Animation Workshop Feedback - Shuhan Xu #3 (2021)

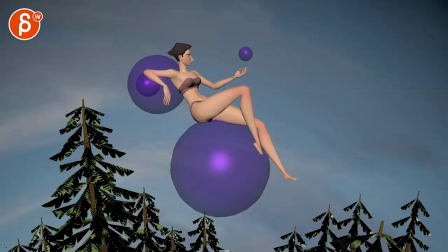[0:03]
Alrighty, let's watch this here. We got a background.
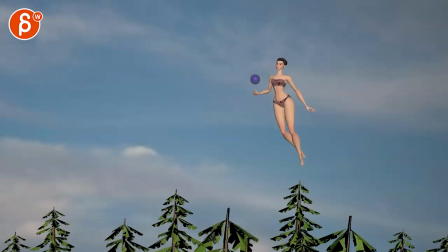[0:09]
That's your idol.
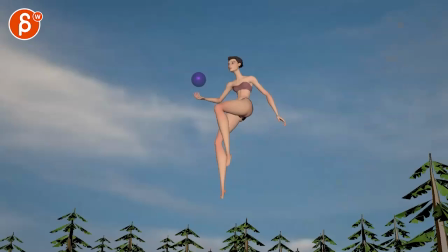[0:13]
Okay.
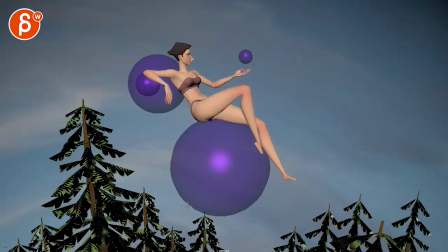[0:18]
All right. This crack me up here. This is almost like papa. It's gonna pop the. I know it's silly, but I would just bring this lower. This is silly.
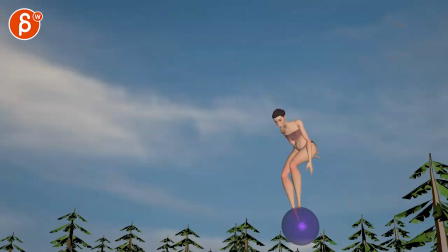[0:28]
Although, my question for you is, it's an interesting. I know that it's wrong.
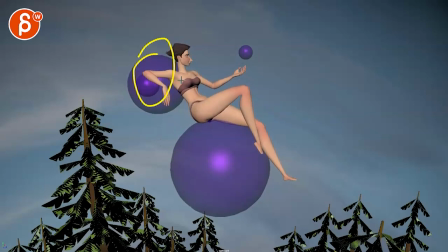[0:34]
So I mean, it's your design. I'm just curious that she's floating on those balls amidst trees. I'm just curious. Not again. Nothing wrong. I'm just curious what the thinking behind that is. And then. Looking at that, that's pretty cool.
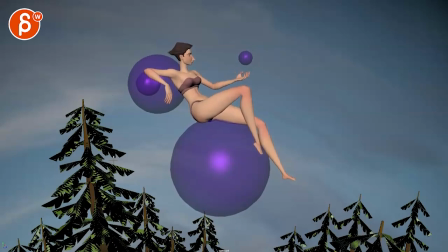[0:53]
The contact on that elbow feels better. Every now and then it feels like it goes up and then the ball goes to the left and then the elbow goes down, but the ball doesn't quite react. It's ever so slightly bit swimmy off.
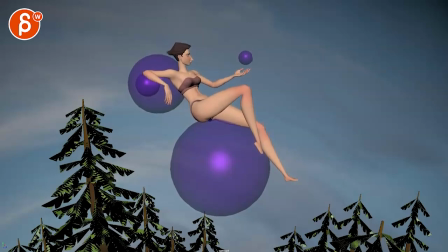[1:10]
I think it's better than before, but it's a bit swimmy. This feels nice though. Think, but you know, it's a minor note. There's some good distance there. The head to me maybe is a little bit too
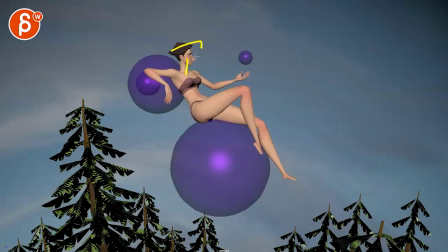[1:32]
translate-y. So as you rotate that neck forward, the amount of rotation in the neck just feels like it's an IK head translating forward. Again, I'm being extra picky just because my first instinct is like, you know, this is done, it's fine. But if you want to go extra picky, it would be stuff like that, offsetting fingers that don't move all at the same time.
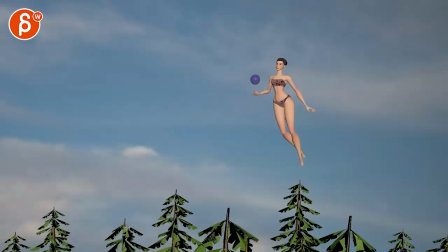[1:52]
Stuff like that, but you know, that's really into the picky.
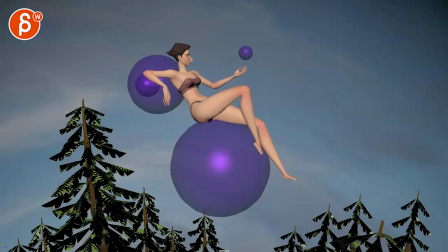[1:56]
Also, it kind of depends how far you want to take this and all of that good stuff and go forward here. This guy, just like with this one though, I would look at the clipping plane in your camera.
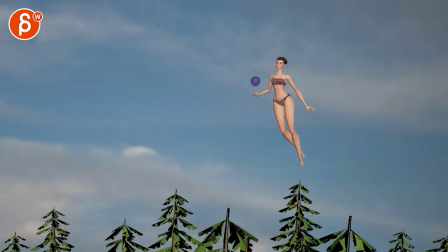[2:06]
You can see how this is shimmering here. And then as we're moving the camera, you can see this.
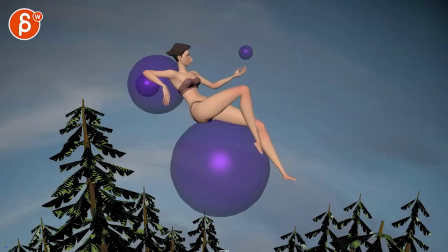[2:11]
So you gotta adjust your near and far clipping plane. Seems like an 1.0 on your near.
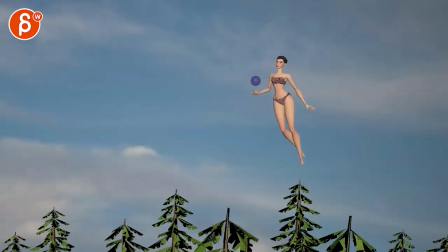[2:21]
I would say, well, I don't put it too far, then a million or something, just be safe. Other than that, feels better. I remember doing a slight tweak on this because you have your hold here.
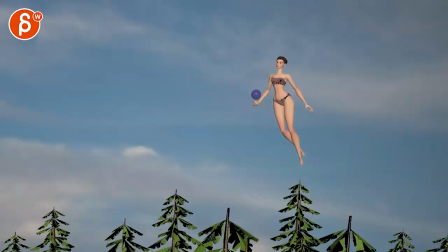[2:37]
The first thing that I feel like is that big arm drop from here to here. It's a bit too isolated. I wish it would have a little bit more of a shoulder drop and a little bit of a like an overall, you know, spine droop to the left.
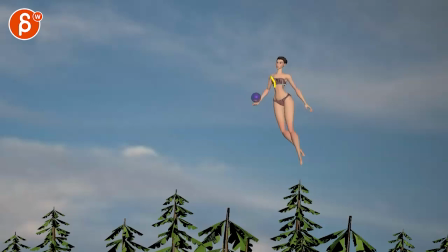[2:51]
Not huge. It's just the shoulder comes down. Because of that, it's going to pull the chest down a little bit and maybe the head will counter a little bit this way. Minimal, but just enough. It feels a bit too separated on that arm. And then watch out.
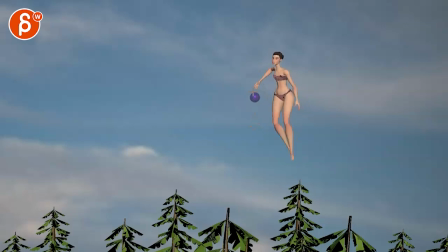[3:05]
That elbow, you're going up and then we're starting to lose a bit the structure and silhouette. I mean, we see it here. It's not like you're resting in something like this for too long, but then we kind of start to lose that arm.
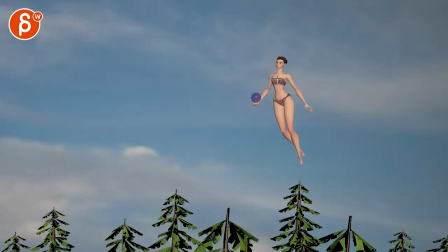[3:21]
So my question to you is, she's basically moving that arm up with a slight rotation. Could you do something where, I know this is a bigger note, but just seeing this, do you have the freedom? Could you bring that arm out this way? In her other shoulder here, and then that arm would be up here.
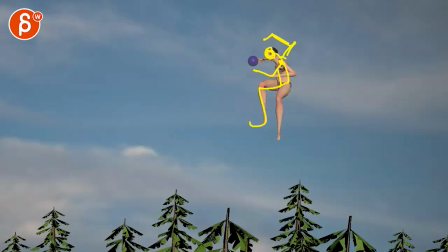[3:40]
This is super twins. I wouldn't do what I just drew there. A massively long foot. But something where we have a bigger twist, even in the root, or you know, so you have something where it's we are not so hidden with that arm that gives us a nicer silhouette.
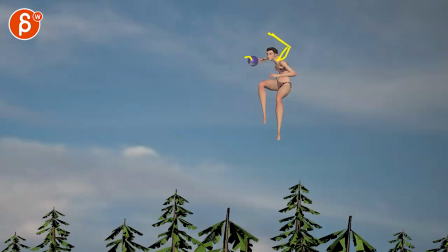[3:57]
I know she's pushing that ball forward, but she could also have that arm up here. Ball is still here, and then it goes towards the ball like that. Just throwing that out there.
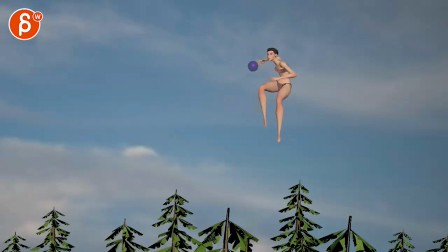[4:07]
It just feels we're a bit too like it curves from a C to the reverse, but without a twist in it, if that makes sense. Then this feels a bit too everything's moving all at once.
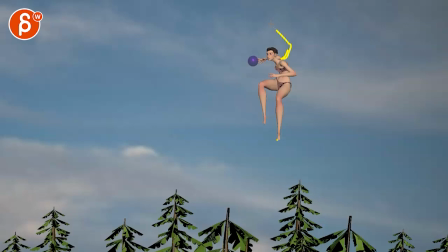[4:24]
Where I will bring, you know, a little bit of slight anticipation before you go, if you have that arm back there. And then it's the arm, shoulder, and then the chest. You know, it would be this chest, then the root, and then legs.
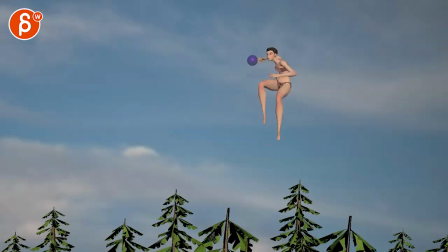[4:37]
So you're really driving with your arm, meaning that foot here, at that point, would still be here. And the root would still be here, and then she might be like really pushed, that arm might be further back, so it doesn't feel so...
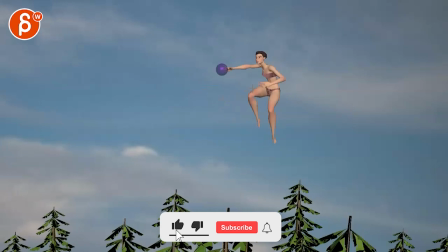[4:52]
It feels a bit timid through there.
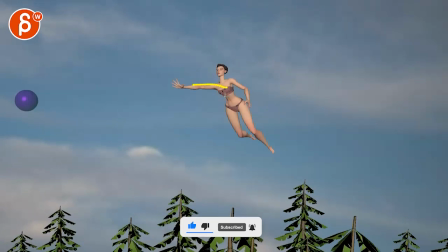[4:57]
And after that, after she is really, really stretching forward, or you could have you know, a really big stretch in my awesome drawing, then you get that forward move with the leg
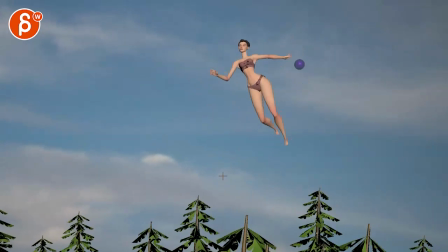[5:12]
overshooting, overlapping. Although I would say it's a bit fast how those legs go forward and then stop and then come back.
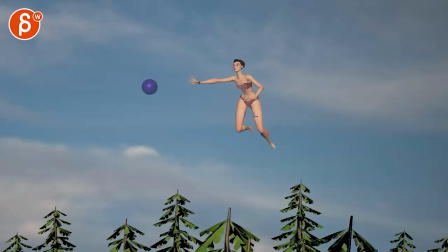[5:23]
Also, spacing wise, you can see how this goes suddenly. I mean, the overall shape, you go from this to this. Let me bring up some onion skinning here. Right, from here to here. And then that foot is here, down here, down here.
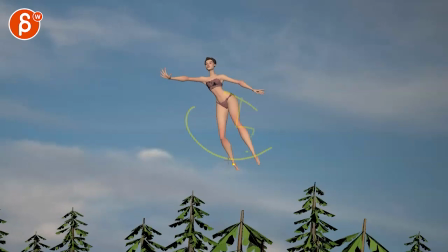[5:38]
And then it sticks. I know we have a slight moving camera, I see this. But still, in 2D space, it feels like it's sticking.
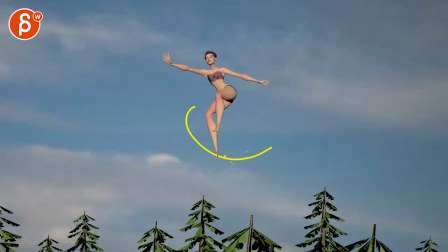[5:44]
Then a little bit. And then we go off to here. Okay, my little dot was wrong. And then it goes straight down. Whoa, and then suddenly to the right.
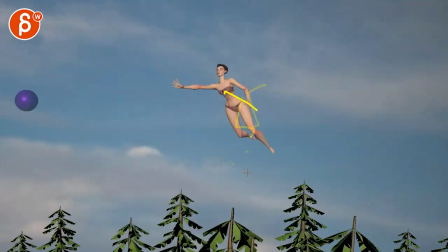[5:56]
So see this, it's a bit messy, spacing wise, the whole thing.
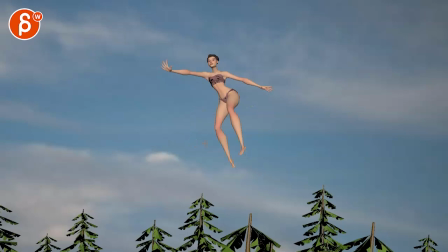[6:01]
I would work on that, but
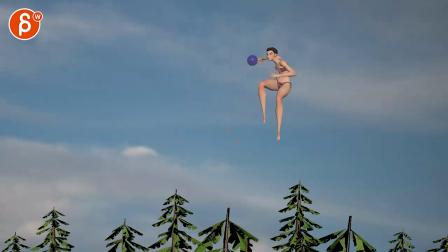[6:05]
I might have forgotten your initial turnover where you talked about how, what you want to do with the character, but just ask yourself how much you can push this in terms of rotations and the overall pose to make this a bit more dynamic so she doesn't feel,
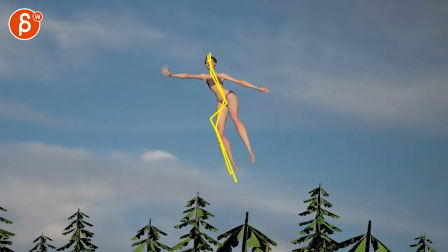[6:19]
you know, that has a bit of like a lot of angles there. Where you would think it would still be. This is, but the arm is pulling the character forward. So there's a lot of drag in a nice clean line of action versus all of that that's going on there.
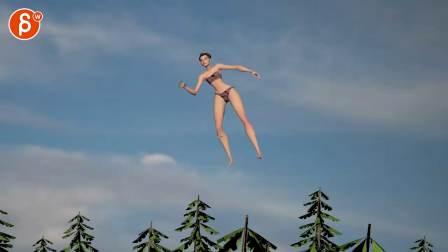[6:37]
And then you have this. And by this, I mean the legs shooting forward and going back.
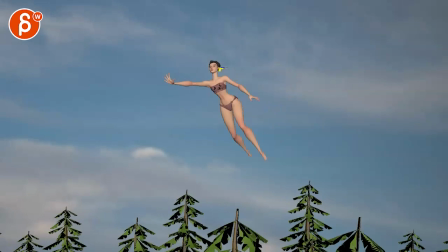[6:47]
And then this arm feels like it's a bit stuck back there. Stuck, and then suddenly going
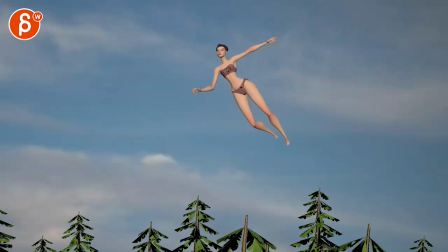[6:56]
forward, and then suddenly up, but then also hitting a wall as you go up, bam, right there, boom. So I think generally, just there's a lot of spacing cleanup that's needed.
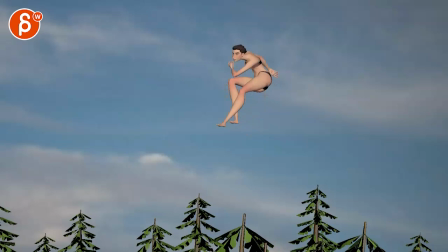[7:10]
That might not be the best either. You have a little tangent there and there. It just feels more like she's on the chair and she's the thinker. So even then, it feels like she's almost towards us, where you can, I would rotate her more. We can see part of her back.
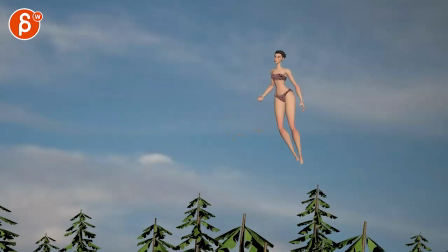[7:26]
Let's look at some twists, kind of pushing the twist aspect of it. And then the way she goes back, it feels a bit more, here's a pose, where you go from A to B, versus, well, if I'm here, what's going to go first?
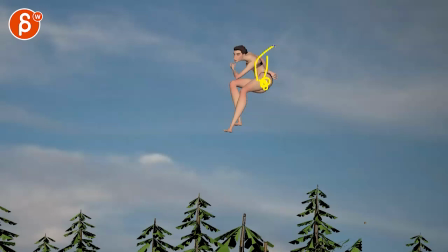[7:41]
What part is leading? And imagine she's floating. Imagine, I don't know, let's pretend she leans back with her body, like, oh, like that. Then the body would be here, the root would still be here, and then the upper body would stop, and then the root would follow, and then at the end she'd be there.
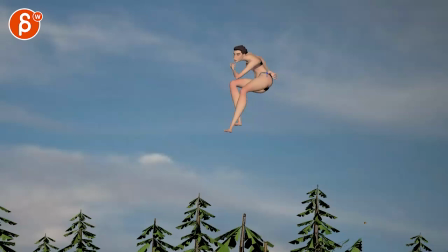[7:58]
So it's not so pose to pose, but you have, well, I don't know, you can also lead with the legs back, you can relax her arms, and then legs, and then she's kind of backwards floating back. However you want to do that action, I would just make it a bit less pose to pose.